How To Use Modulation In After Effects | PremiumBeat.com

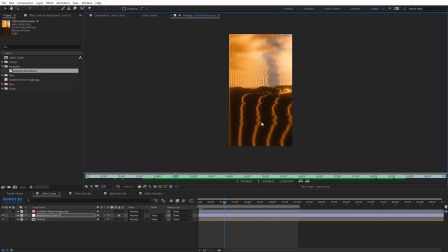(12:26)
Highly recommend you check that out. It just allows you to create these kind of like camera lens blur depth maps really quickly and easily.
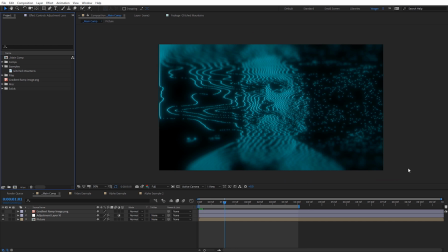(12:33)
And gives you a lot of options with those. So that's something also worth checking out. Another way you can enhance kind of the glow of the modulation is by using grain, and you can use the default grains in After Effects, or what I like to use is actual film grain overlays.
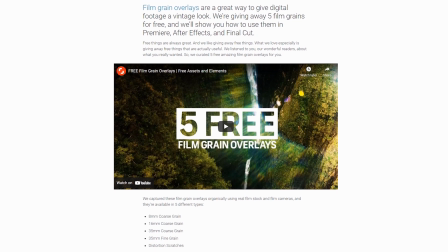(12:46)
And we actually have some free ones you can download from Shutterstock. I'll have a link for that on the blog post where you can find those.
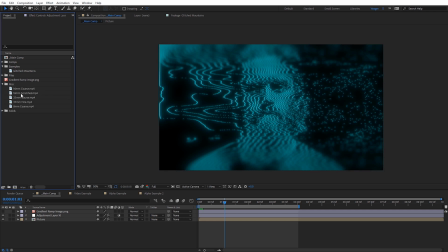(12:52)
And that's what I'm gonna use really quickly right here. So let's come over here to these files and I've got the film grains here. I'm gonna select this 16 millimeter coarse.
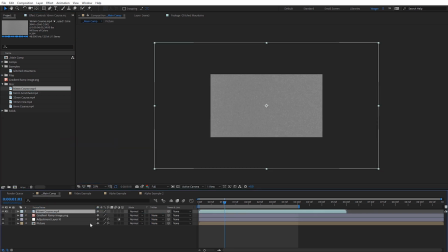(12:59)
Just gonna drag and drop that on top of everything. And I'm gonna resize the scale of this just so it fits the composition.
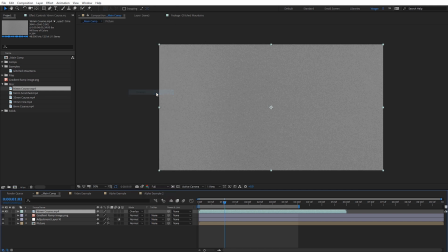(13:07)
And then for the mode, I just need to set this now to overlay. And now in our case here, we can still see the gray from the film grain. And actually what's happened with this is if we come down here to the picture where I applied that quick chromatic aberration to, there's an option here for unmold and it's on by default.
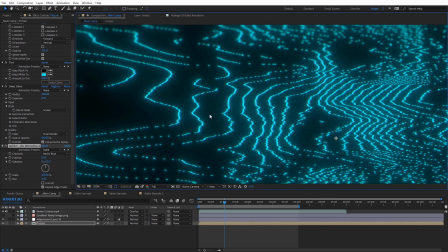(13:23)
So just go ahead and check that off and that will make sure the film grain looks correct here like normal. But you can just see we get this subtle grain appearing on that glow. If I toggle this on and off, you can really kind of see it, what that's doing.
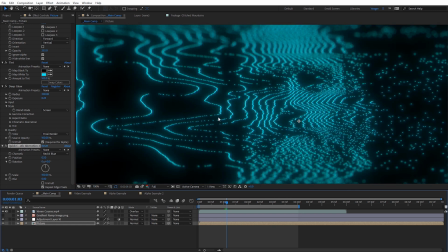(13:36)
And it's just a nice way to enhance it just a little bit extra there. And also gives it a little more of a distorted kind of transmission feel.
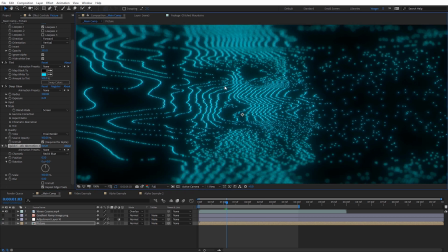(13:43)
It can also make it feel a little more organic and get rid of some banding if you've got that happening with the glow at all.
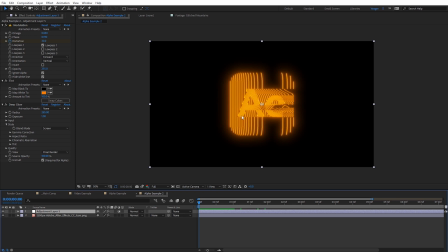(13:48)
And now finally, let's go look at that alpha example with the After Effects logo. You can see when I apply modulation to this, we get a little bit of a distinct result.
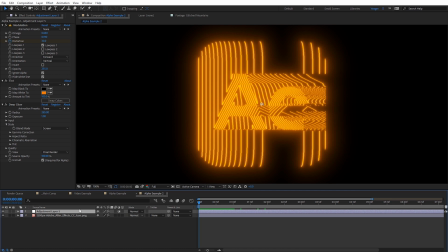(13:56)
And this may not be exactly what you want. So what you can actually do, I'm gonna turn this off for a second.
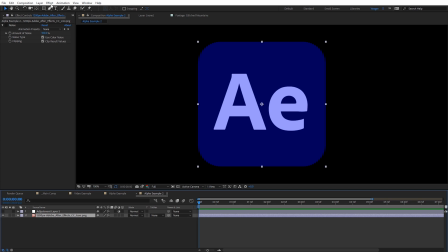(14:02)
I'm gonna come over to my After Effects logo here and I've applied some noise. So just under effect, noise and grain and just noise. And I'm gonna check this on. So it's adding a subtle amount of noise to this. And now let's go ahead and turn modulation back on.
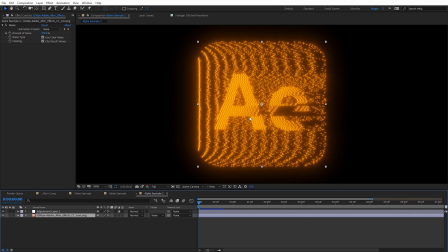(14:16)
And now you can see this looks quite a bit better in my opinion, just the way it kind of breaks that up. And obviously because it's kind of a very like sporadic look, you could obviously freeze frame this if you don't want that aspect of it.
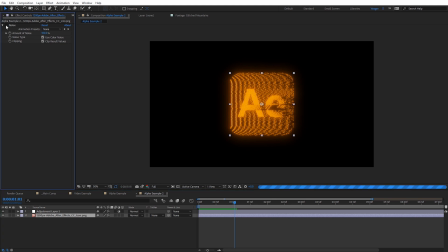(14:27)
But I feel that this looks a lot better than without the noise on, unless you just want it to have a lot of those straight lines like that. All right guys, hopefully you enjoyed checking out the modulation plugin. Again, I'll have links for everything that I mentioned over on the blog post on PremiumBeat, and I will catch you guys on the next one. And don't share those secrets for real.